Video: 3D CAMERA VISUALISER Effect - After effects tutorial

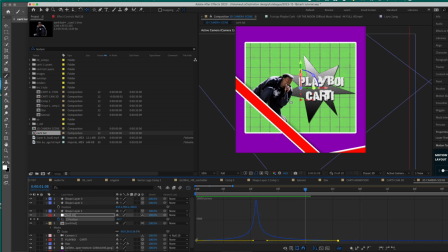(12:21)
But I noticed that the depth of field doesn't really catch the character so well. So I'm going to go back to our camera settings, go to camera options, and then try and adjust the focus distance. Now we see it, now it looks much better.
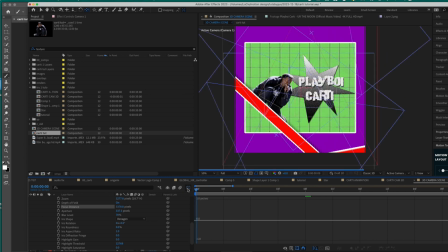(12:39)
You can also zoom in to try and see if it really works. One thing I think I'm going to do is add an explosion behind the star.
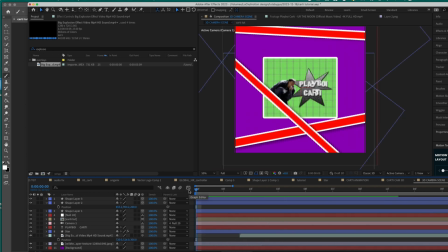(12:49)
I'm going to put it 300. The next step is minor adjustments, but it's what really sells the effect.
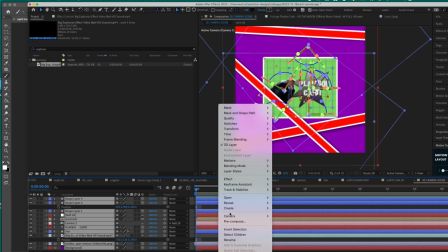(12:56)
Command A and then pre-comp our composition.
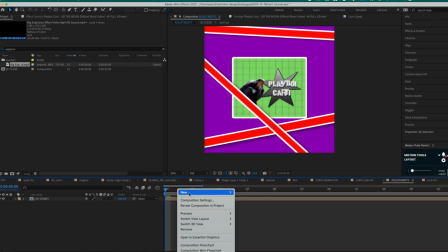(13:02)
Call that 3D scene. Let's create an adjustment layer. So first off, we're going to add some noise.
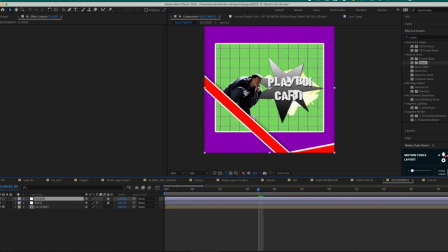(13:08)
Let's put it at somewhere like 8%. Then I'm going to make another adjustment layer and put some flicker on it.
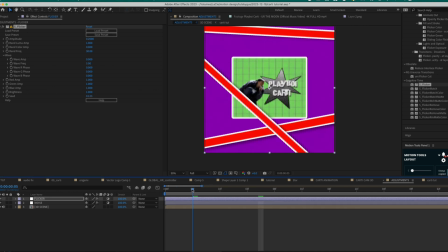(13:14)
I'm going to use sapphire flicker. Then I'm going to add some texture.
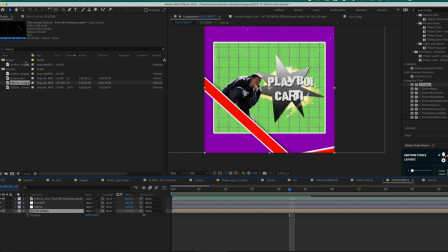(13:17)
Now the most important that I think really sells the effect is to make it wiggle, make it move. So we're going to add a reptile effect, increase that, all of those.
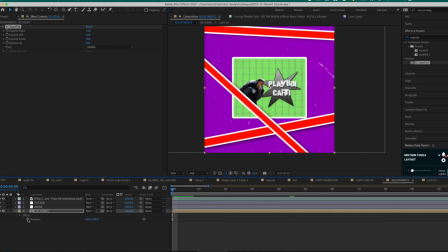(13:31)
And then this, put it to unfold. Now what we're going to do is alt click on the stopwatch of position, wiggle, and let's try 2,10.
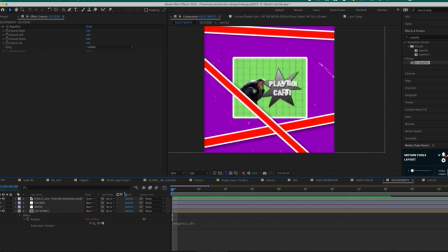(13:45)
Now as you can see, there's some like randomized movement, so it just makes it more real. Then let's alt click on the stopwatch right there. Let's make it wiggle 1,3. That is much better.
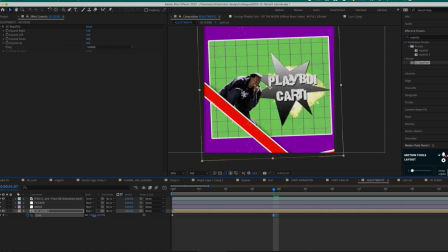(13:57)
I'm going to add a bit of just scale, up and down scale. Not so much, but just so that it adds a movement. It keeps flowing.
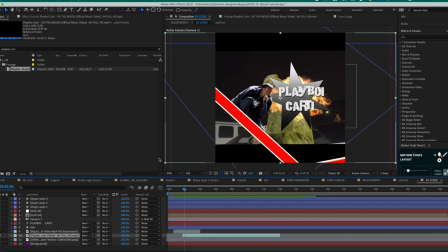(14:09)
Oops guys, I forgot to mention, I also dragged in a clip from the You're the Moon Playboi Carti music video. So we're going to implement that behind our subject. Let's make it 3D. And then I'm going to go to frame blending, pixel motion. If you've watched my last video, then you know. We'll create a mask. Doesn't need to be perfect around their subject.
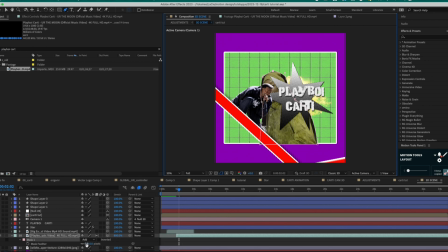(14:28)
Something like this, just around him. And then we'll increase the feather by quite a lot. Maybe we can go to our mask settings and expand the mask. We want to put it where the texture is.
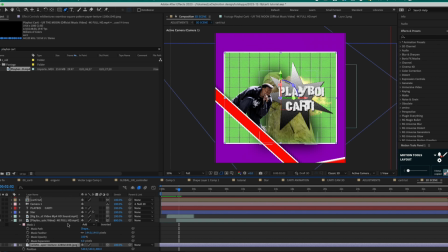(14:43)
So if we check the position, it's at 400. Then let's put it at 400.
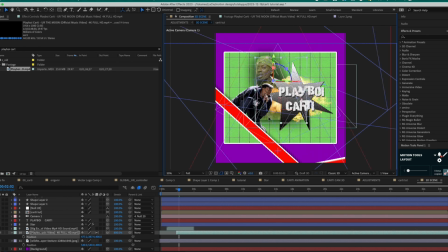(14:48)
You see, we're going to put that there. I'm thinking there, yeah. We're going to put a halftone effect. Increase that by quite a lot. That looks cool. maybe play with the blending modes.
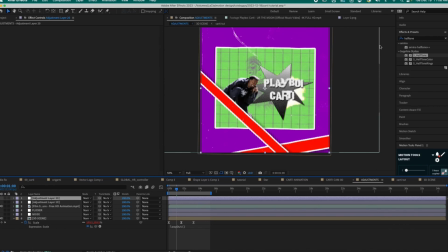(15:00)
To end it off, I'm also gonna add a vignette.
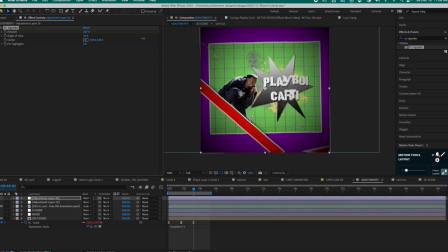(15:02)
Let's go from 0 to there being like this, then make the curves something like this.
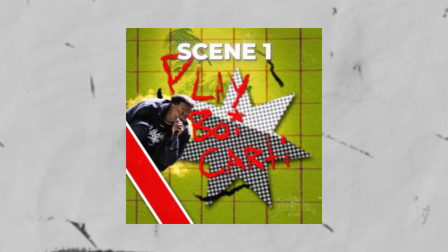(15:09)
That looks pretty nice. So that was it for today. As I said earlier, the original project file in which I made my edit will be available to purchase in the description for a small fee.
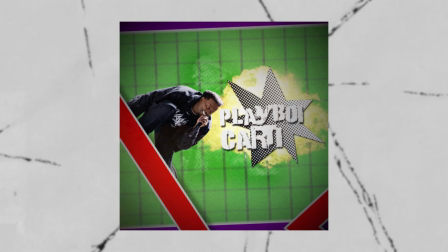(15:18)
If you enjoyed this video and if it brought you any value, please consider subscribing, and I'll see you guys very soon. Peace.